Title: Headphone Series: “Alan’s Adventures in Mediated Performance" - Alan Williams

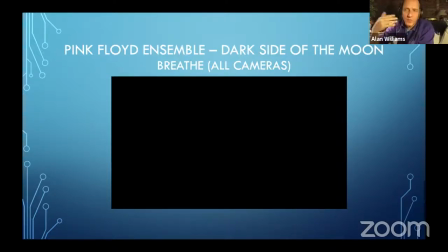Okay, so that's a quick hint at what the cameras capture and then how it gets a little bit assembled. I'm going to show you another clip just to remind ourselves of this event, which is that there was one song on the whole album that we did 95% live.
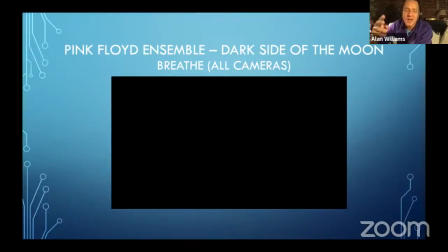The slide guitarists were overdubbed at the beginning. The rest of it is a live performance by the other musicians. And it's one of those that crosses the line because the drums and the vocals are present at the same time and it's loud.
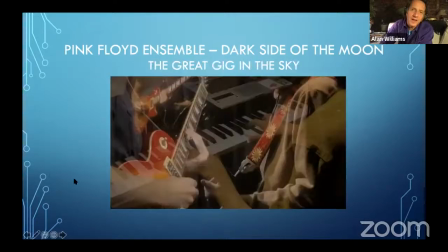So this is a highlight of the performance and one of the biggest challenges in terms of mix for me, because the drums and Cam's vocal are fighting a battle, which she wins. But it required, when we were beginning the tracking, that Grace had to replace.
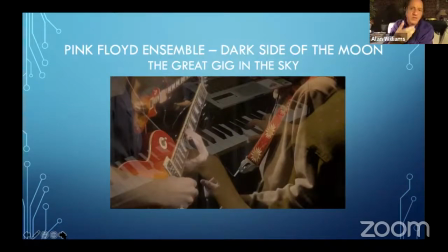We tried 3 different microphones on Cam, not because she was sounding bad, but because the drums were not interacting well. And so we found something that rejected the drums as much as possible. So part of the beauty of this particular moment is that this is as close to a live band performance as we could get.
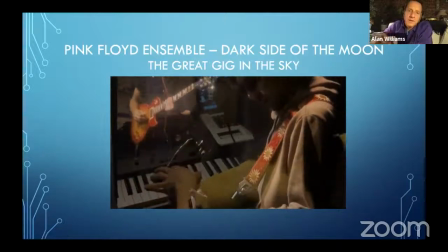So the two, having Leo and Jesse play slide, this is the overdub.
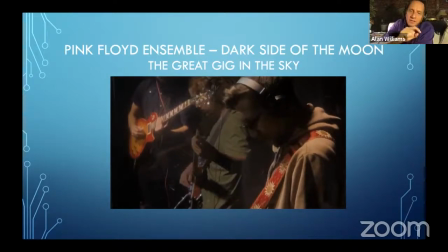But watching Matt and Brad play, that's part of the live track from the vocals as well as the drums.
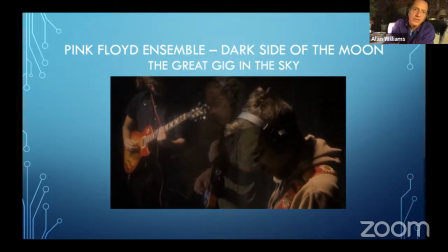And this framing just happened to allow it to look like these 3 players were maybe in the same place at the same time,
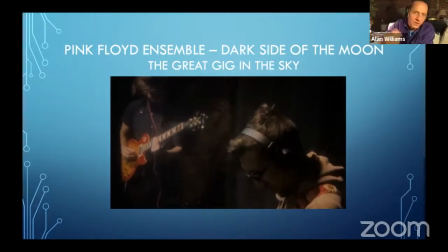even though it's clearly a bit of a fade, an overdub.
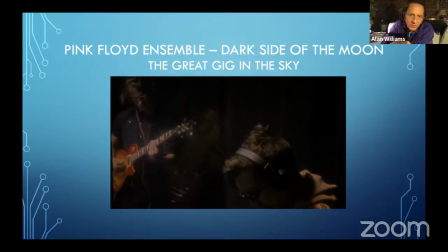I also shot the slide knowing that I was going to want to make a cut, so the camera begins to lift.
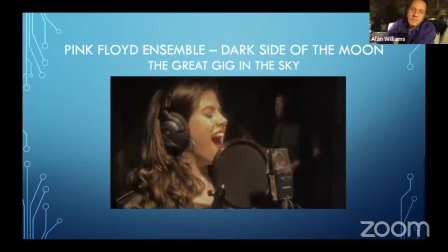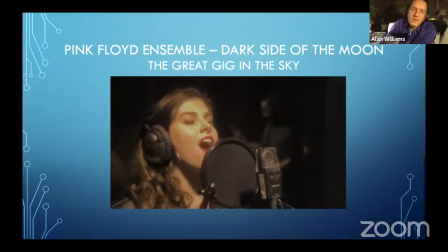Okay, sorry, Cam.
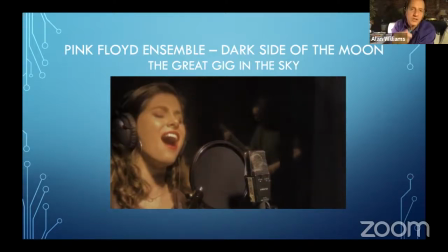This is great, but one of the things that's nice is seeing Brad's reflection in the plastic screen so that you see a sense of the band, even if you're mostly focusing on the vocal. There is a sense that there are other players here.
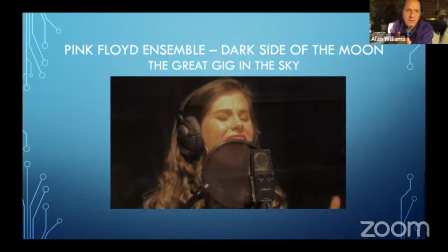And as this pans, you'll also, I think, see Keenan reflected at one point. You can sometimes see Matt reflected.
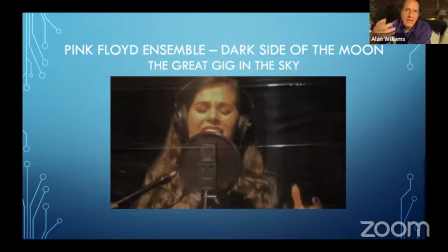We had this sense that there was a band capturing something in real time here.
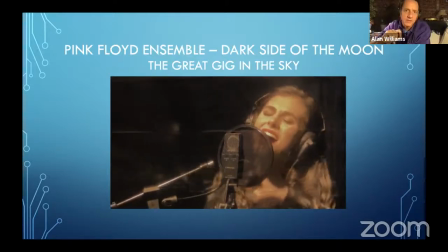Yeah, there's Keenan in the background.
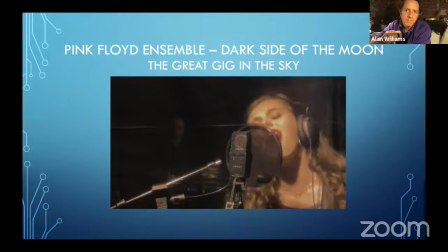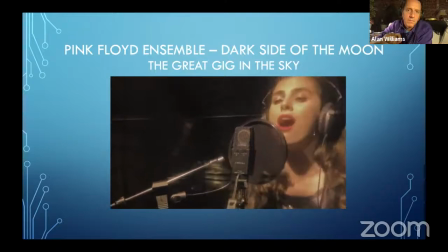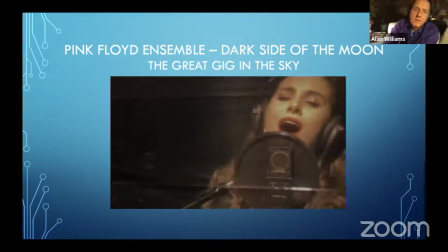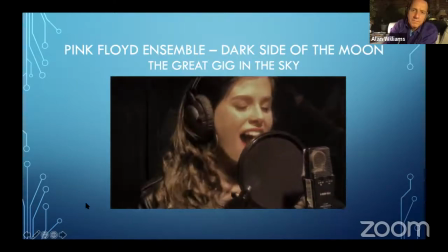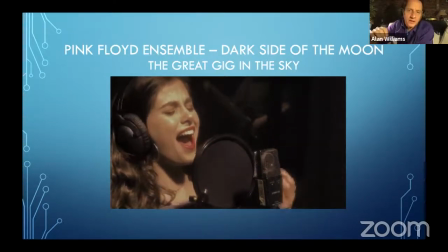You'll also note there's no edit. This is one long continual shot.
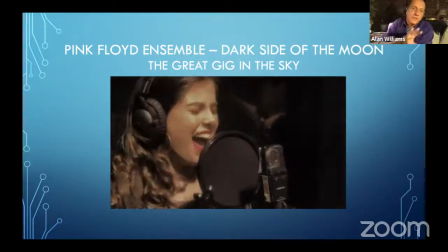And in fact, I was able to keep this from the moment we jump to Cam in close-up,
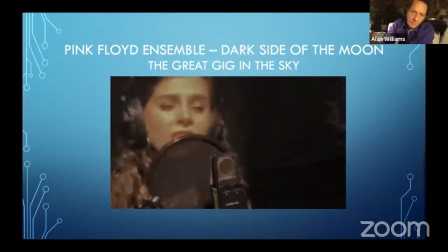the camera pans to Caitlin and then pans over to Mia as one uninterrupted shot.
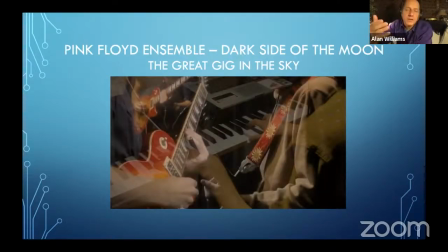I'm not going to show the whole thing, but just I wanted it to change the editing dynamic of switching from player to player to player to player to something that really conveyed the sense that something had happened in real time all at once. And I'm very proud of that I knew to do that with the camera,
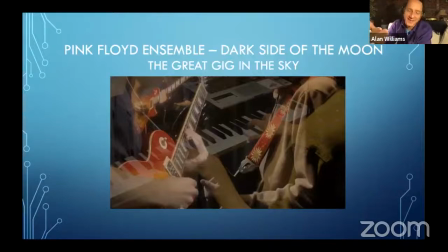but obviously most proud that when you point a camera at a musician, that everybody could deliver at such a high level. So we knew we got something when we got that performance. And I think that it was one of those technological challenges where maybe the mix isn't as ideal as I would like it to be,
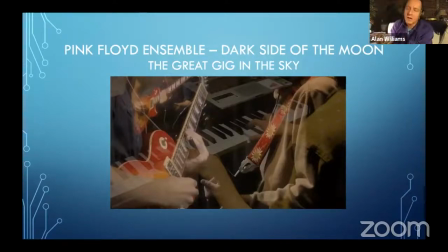but I would sacrifice the mix for the fact that we got that live performance and that the cameras were there to capture it. This is, again, the importance of having the visual to reinforce what's happening musically.
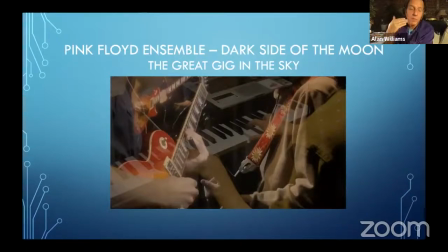You can close your eyes and listen to this, and it's pretty good. It's really good. But when you see it, I think it's just completely captivating, as is the entire album production for me, saying that as the person who made the edit.
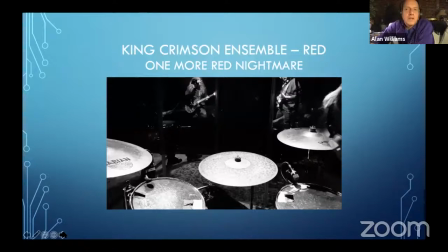We also did the King Crimson Ensemble, and one of the things I wanted to change about the Crimson Ensemble versus Pink Floyd is I wanted to give it a different visual character. So we made reference to the album cover for Red, the album that we did, which was in a high contrast black and white.
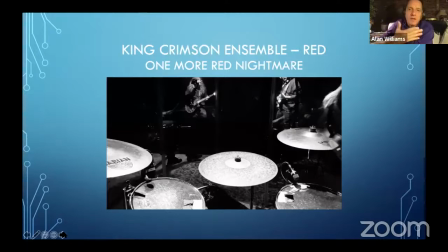We shot in color, just like we had shot with Floyd. In Floyd, I did color correction to sort of create a sense of a similar color palette wherever possible. In Crimson, it was all done in post to create the high contrast black and white. I'll show you a little bit of that footage just to sort of get that in your ears and eyes.
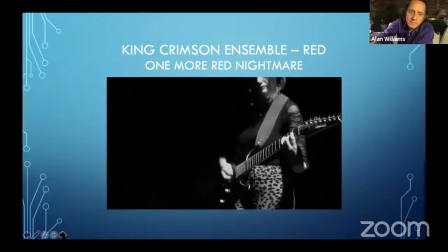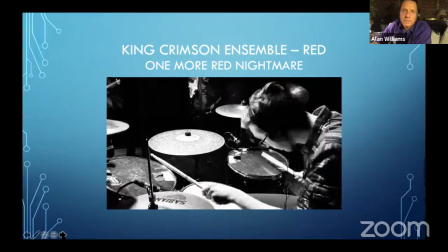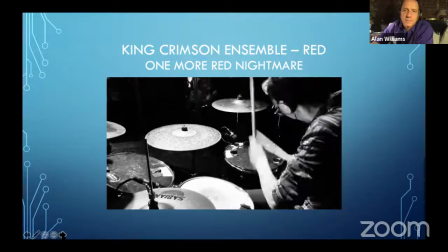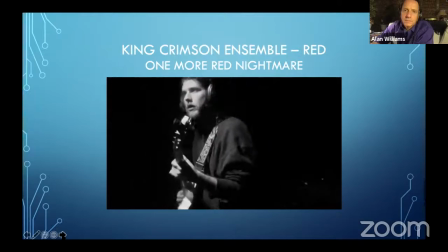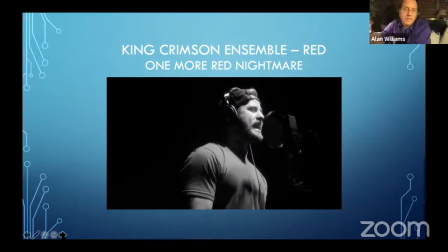Okay, so we get to see the same set of musicians interacting,
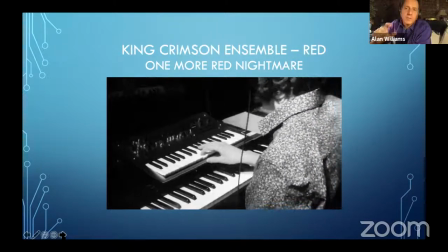but these cuts are a little more specially focused on what everyone's going to do.
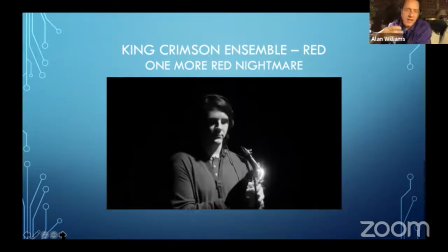There's a lot less happenstance into how the cameras capture the performance because,
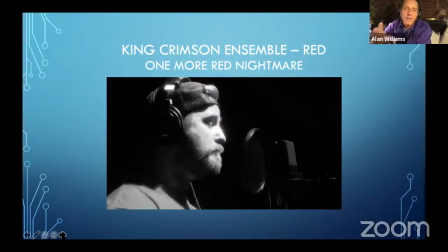in large part, this is an ensemble that had actually been able to play together before the pandemic.
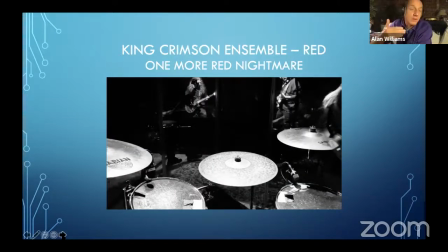The reason that I brought them in to do another version of it is that we were just about to give our concert when everything shut down last spring. So we all knew each other and knew how the performance went. So it was much easier for me to say,
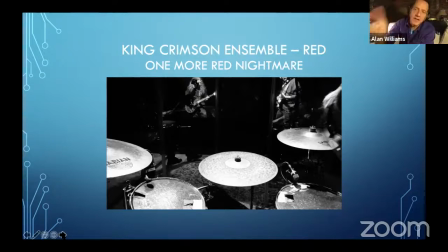Jude, one of our camera operators, make sure you go over there and get what's happening with Jesse on the drums at this moment. I'm going to make sure that I get so-and-so at this moment. And I could somewhat direct what the cameras are going to capture.
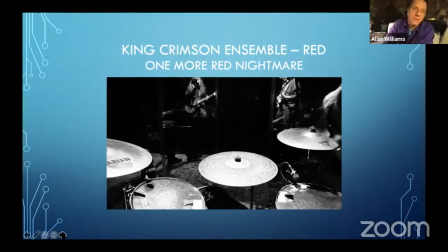The moment I'm most proud of about the King Crimson version, though, is what we did with Providence.
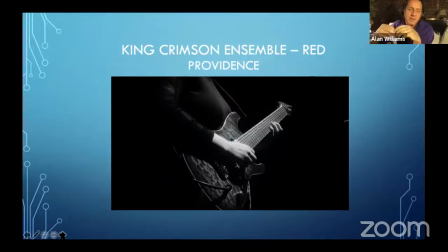And on the album from King Crimson, Providence is essentially a slightly modified version of a live performance they gave of basically a free improvisation. And so the question was, how do we cover a free improvisation? We'd grappled with that question in rehearsal.
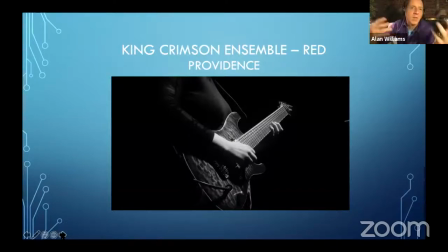So we had already kind of experimented with how we might collectively do a free improv, and there was a sense of a shape and a form, a few little cue points, particularly in what Jesse's doing on drums. Okay, when Jesse does this, that signals X, Y, or Z. When he does the big choke cymbal thing, that's the end, okay?
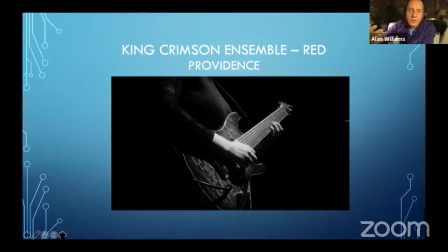Now, other than that, we have no rules. And in rehearsal, most of the performances were really, really good and always different. When we did this tracking, I was confronted with the same problem of, okay, I can't get the whole ensemble in the same room at the same time.
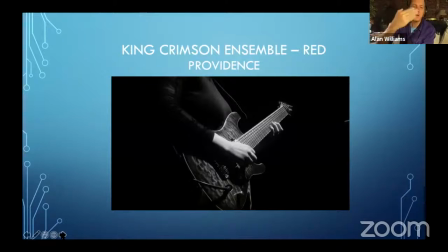We're going to have to do the free improv in layers the same way we have been doing all the other assemblages. And that presented a big challenge because how does a musician interact if they can't be present with one another?
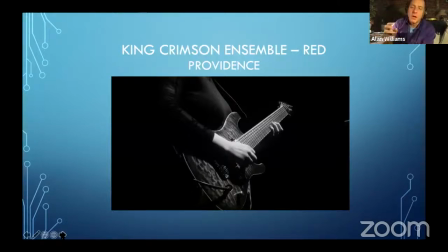What I realized was that the shape of the improv that we had worked on started smaller with a handful of musicians, and the gradually players came in. And the players that came in tended to be electric guitars, drums, bass. So what we ended up with was tracking in reverse order.
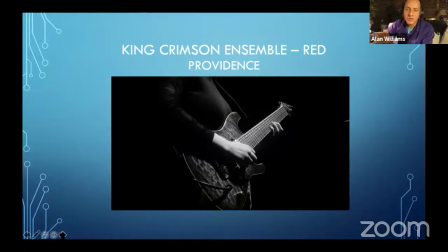I had all the electric guitarists except for Megan, whom you see pictured here, along with bass and drums, play a free improv.
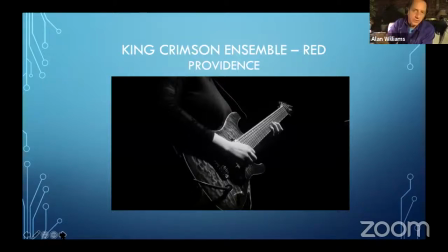A kind of a noise thing, and with Jesse remembering, do a couple of things in the drums that are kind of reminiscent of what we used to do and do the big chokes so we know that we're over with. So we did that. And then the next session, we brought in the other players, or most of the other players.
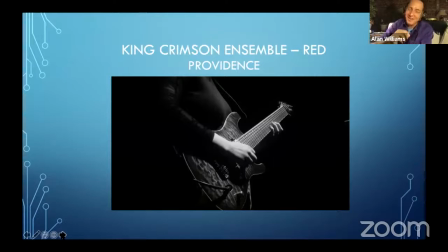So we brought in both Megan's, the flute and guitar, Pat on sax, and I think Connor was playing keyboard on that. And that was the thing that would start the free improv. But of course, how do you start the free improv if they're tracking second?